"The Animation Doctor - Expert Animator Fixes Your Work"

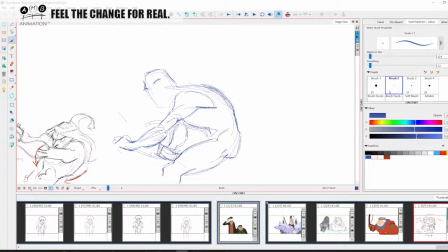(32:56)
You listen to Glenn Keane talking about certain bones, right? So here we've got the expression of the character's face, right? So you see how the character's face is great and all that, but it's so, in a way, it's taken a back seat
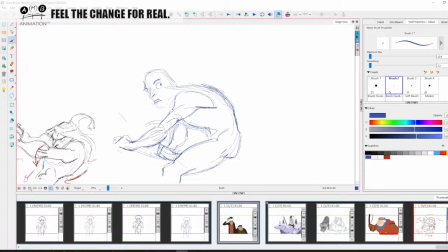(33:15)
to the dynamism of the pose of the body that kind of says it all about this, about his personality, about his character. His eye is more looking up, really.
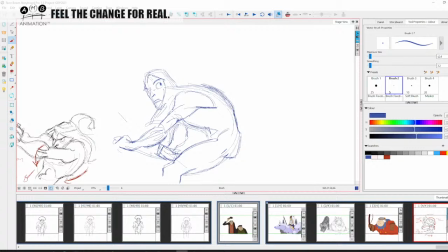(33:30)
We're gonna come in here, and then we're gonna frame his face within these triangular locks. So very,
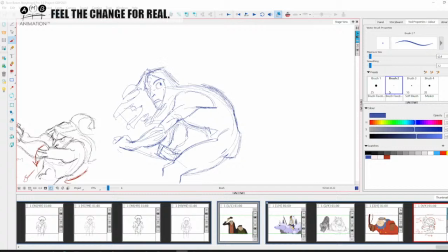(33:45)
I'm just being quick. I'm not trying to get this, as I'm just trying to get this down so we can move on to the next note. So we have this drawing here, which essentially is
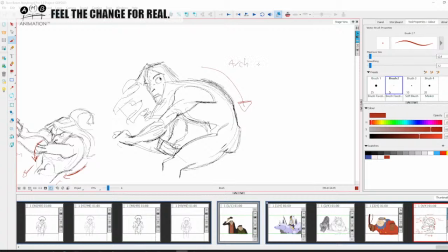(34:00)
all about the curved arch of the back, right? Arch of the back is indicative, and I'm not going to write that because it'll take too long, of Tarzan, right?
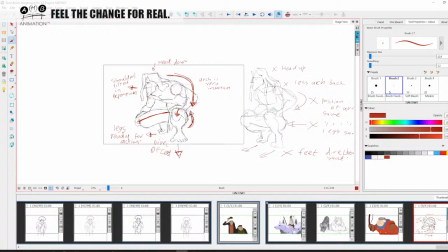(34:14)
So what have we learned at the moment, right? We've learned to, you know, change the direction of the feet, oppose the arm and leg poses so they don't twin, always arch his back and tilt his shoulders forward.
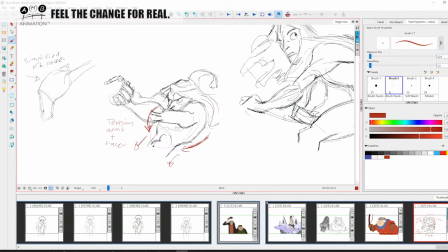(34:30)
Okay, that's how to do it. That's now not to do it, to simplify the rib cage, to show tension in the arms and the face, you know, to strengthen the expression. Now there's another series of drawings up here which is really interesting.
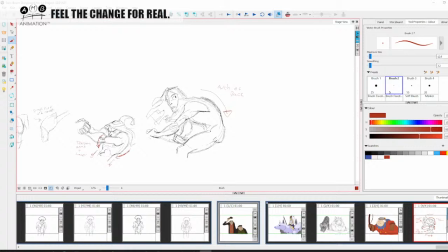(34:49)
It goes back to what I was talking about earlier, what I was understanding from his first thing. So here,
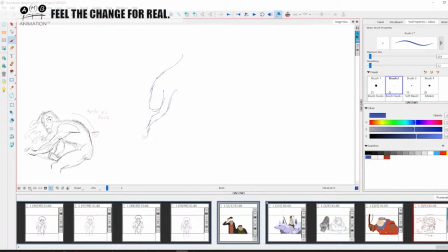(35:06)
he's got something that Life Fantasy would like to draw. He's got a big cat, right? That's kind of leaping here like this, right?
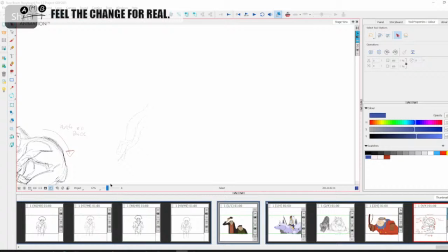(35:23)
Let me just make this a little bit smaller. I'm drawing too big, and then the brush is looking thin. That's one of the things about this, right?
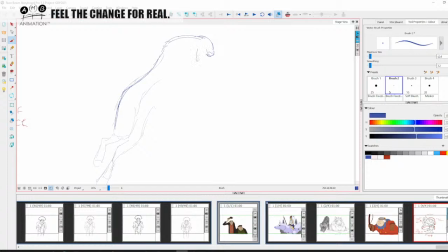(35:37)
So let's just, I'm interesting to see just how he captures the line of this cat, right? So he's just drawn a shape like this, right? And he's come in here. Wow, this is really loosening me up. I love it, right? And he's drawn a shape in here like this.
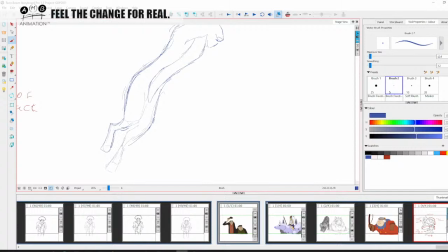(35:57)
And this shape, look how this wave shape, even though we're not talking about this cat, right? I can't help but point out the way everything is just this, right? Just fantastic. And then here he's thrown in
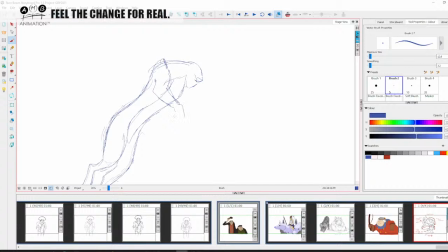(36:14)
the scapula and the forearm just off it like that, then out here like this we have the jumping cat.
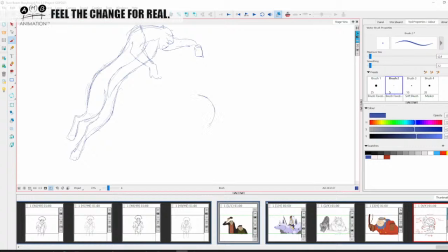(36:31)
So he says he's got a jumping cat, right? Then here he says he draws again, he's got the arch back, right? The shoulders forward in preparation, the simplified rib cage, right? So the rib cage is here, right? Then he's gonna, then the thin waist, right?
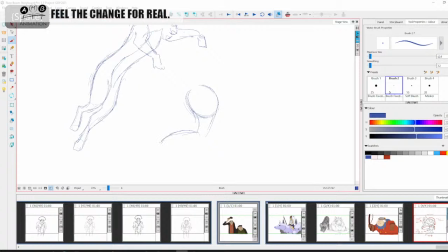(36:51)
Now the legs forward. Now he's cheating anatomy, right? He's really cheating anatomy, but he knows what he's doing. He's doing it in a good way, right?